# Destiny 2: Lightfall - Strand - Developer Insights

I'm most excited for Strand, that's going to be super epic just to introduce a new damage type.
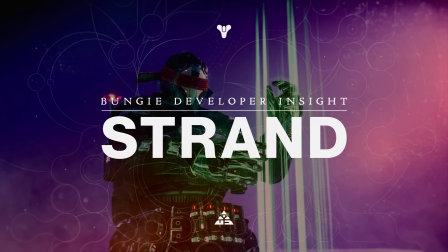0:16 What's cool about Strand is it can take so many forms. The first time players see some new super action for Strand is going to be really exciting. Strand is this network of metaphysical connection. Objects, people, past, present, future.
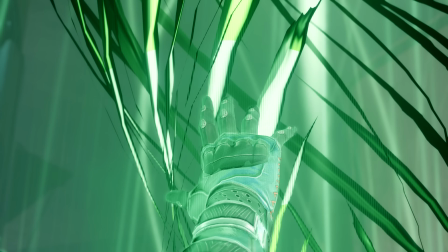0:35 We call it the weave.
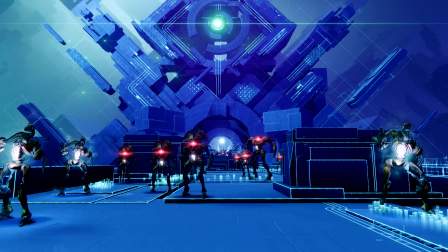0:37 Anytime a guardian needs to use strand, revealing all the strands around them, reaching in, weaving weapons.
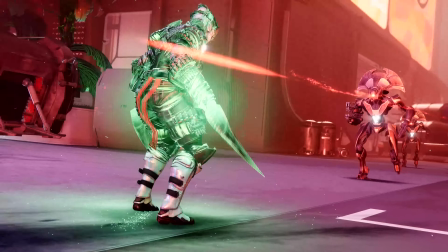0:49 Each of the supers kind of reflect that idea. Weaving into needles, weaving it into a giant rope dart, weaving it into claws, revealing it as these green strands in the world.
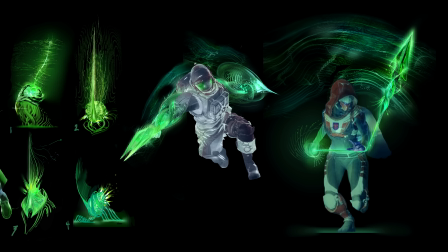1:04 Green was definitely, like, something that we were excited about because it stood apart from other damage types.
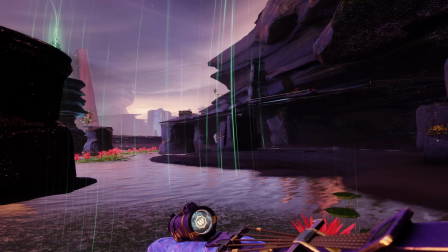1:10 It kind of gave it like its own visual language. World strands are the things that are like more organic flowing.
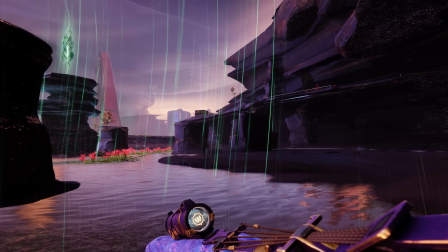1:15 It almost looks like a curtain of strands that flicker in and out of reality. The idea of like the strings, like the strands lighting up the world. I think that was when everything kind of started to come together. And like that starts to then influence what's the design?
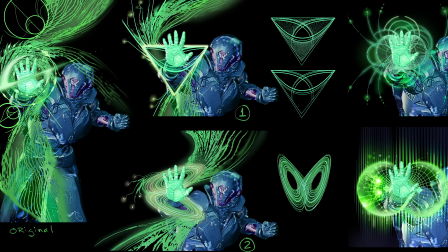1:29 What is the VFX going to look like? What does audio sound like for it?
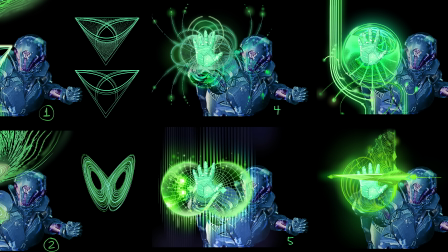1:32 We really wanted to visually show that there's some sort of order in the universe, or some sort of chaos.
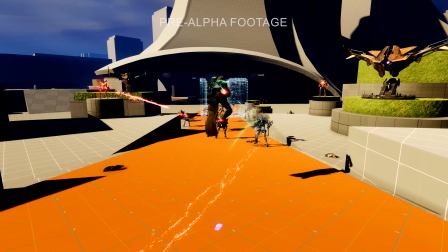1:39 But when players take it in, they're weaving these weapons of destruction.
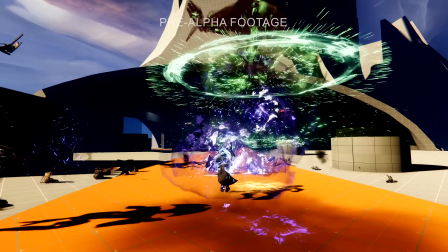1:44 When developing Strand, we wanted the emotional fantasy to be based on ropes and strings, and the mechanical fantasy to be rapid movement, creating objects out of these strands.
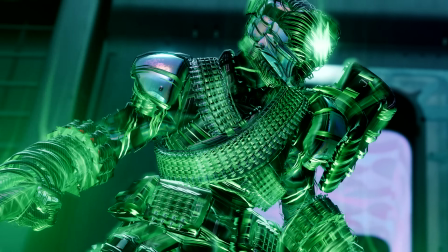1:58 When you are in each of your super states, you have these Strand elements that are on you that are connected from above,
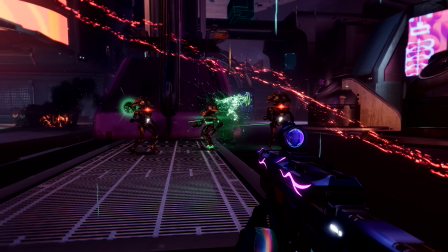2:06 things that you create are constantly revealing this world of strands around you. Threaded Spike, the hunter's melee ability, will bounce between enemies until it can't find anymore, and then it will come back to me.
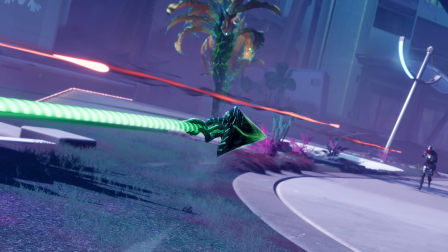2:21 If I press the melee button again, as it comes back to me, I will catch it, and that gives me melee energy for the next time I want to use it.
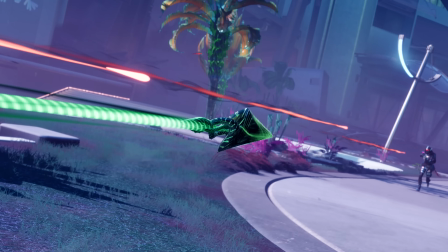2:30 As a VFX artist, we came up with this idea of, When it goes out, let's put a bunch of additional communication on it to make it look more dangerous. And when it comes back, we don't add that stuff, and it's simpler, and then it feels less dangerous.
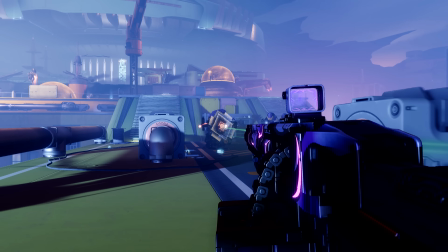2:45 And then that's when we know that we did it right, when you're not even questioning it. But getting to that point is definitely a challenge.
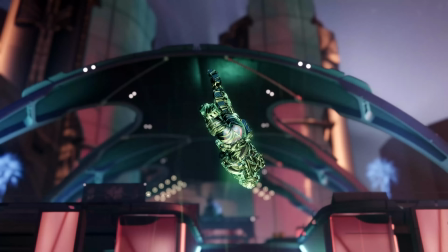2:50 And each one of the Strand abilities, I feel like, have these little twists in there. It's so important that you can tell what it is at a moment's notice.
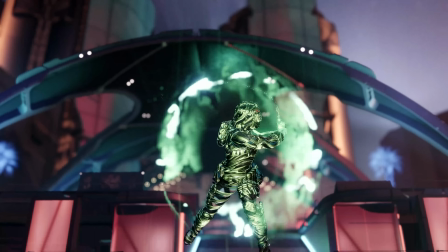3:01 And then as we go through the process, there's revisions and refining it based off of play tests. Sometimes there are small visual changes. Sometimes it's like overall big differences. And I think a good example is the Titan Super. We had this really cool swipe attack that was severing enemies, but it was hard to chase those enemies down.
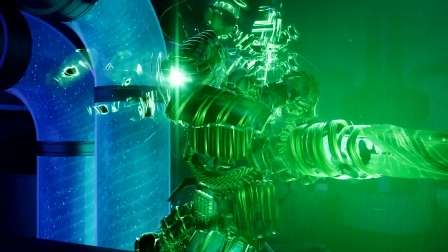3:20 We need a long-range attack for the Titan that is going to enable us to get close to the melee attack and attack them. And Suspend was a natural choice for that. One really cool thing we're introducing with Strand is the ability to suspend combatants.
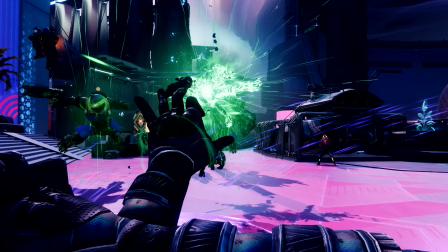3:35 Combatants are lifted up into the air, they're suspended in these Strand webs. Their limbs are now like connected to these invisible strands and they are vulnerable. Then you can then start to set up combos on top of that, or even just, I need to take a breath moment.
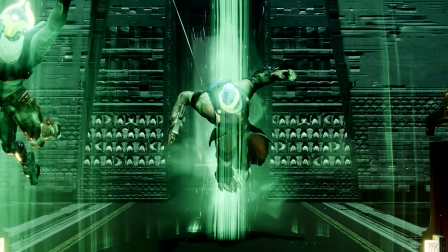3:50 That really gives you and then your fireteam members an opportunity to kind of set up one-two-punch kind of combos. Sometimes you can use it more as utility and provide support for your team. And so I think that's going to create like a lot of opportunities where Strand's going to be valuable no matter what.
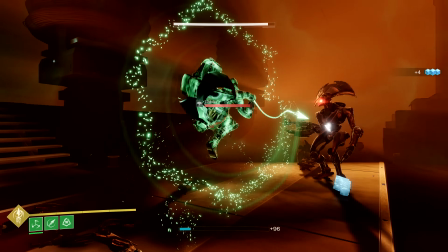4:03 I think it was really that moment where everything kind of like clicked and where like everyone on the team was like, Oh, I get what Strand is now.